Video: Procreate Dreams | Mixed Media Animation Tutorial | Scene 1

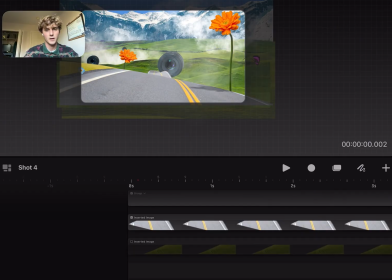I would just cut out an image and place it in there and just kind of keep building in depth until it looked good.
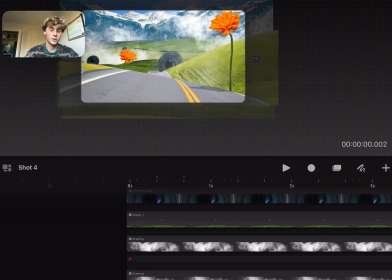And you could really go for forever on those things.
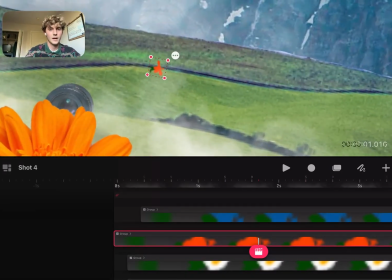And like these tiny little flowers, I had them shoot and pop up.
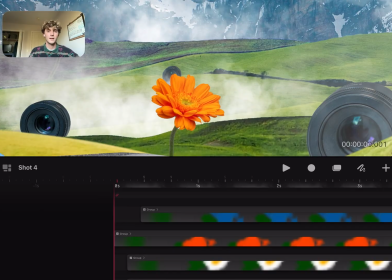And that stuff, it takes 30 minutes, and you really don't notice it, but they are fun to make, and sometimes they do add to it a little bit.
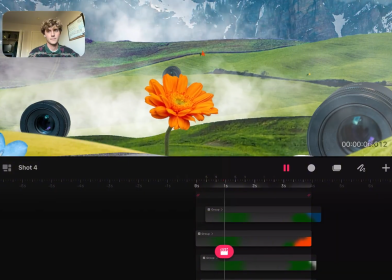So yeah.
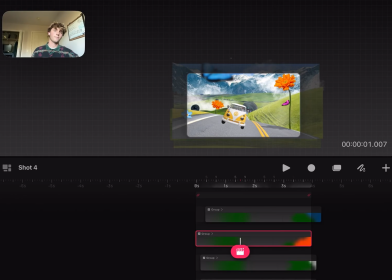But anyways, if you're watching this, I hope you kind of got something out of it. Hope you could learn maybe a little bit thing here or there. I guess the last thing, I didn't talk about this butterfly. But I really like having these butterflies, and anything that's close to the camera,
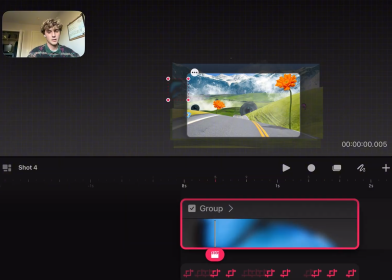you could add a lot of depth by just putting something super close to the camera and then adding a Gaussian blur.
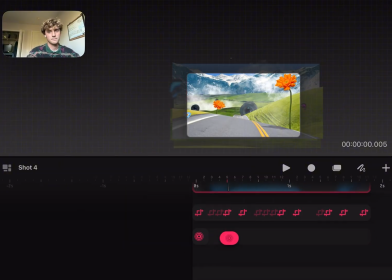And that's all that is. So I I found that really useful in this
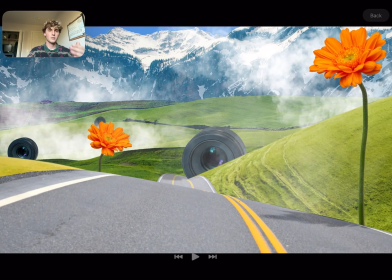style of animation, because they're all so flat and two-dimensional images. Um, Doing anything shadowing or subtle blurs or whatnot adds a lot of depth.
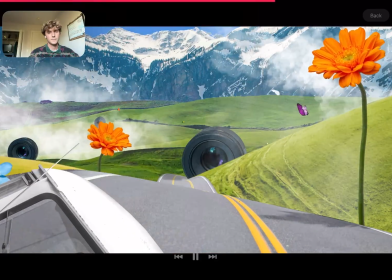So yeah.
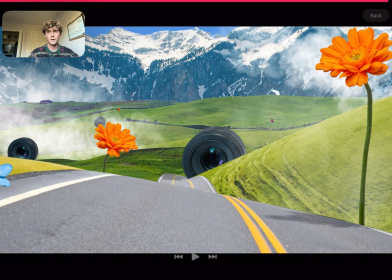Anyways, uh, I'll definitely try to make another video on some of the later stuff and maybe some of how I made the scenes and characters. But if there's anything else I could elaborate on, if anybody watches this, let me know. Thanks.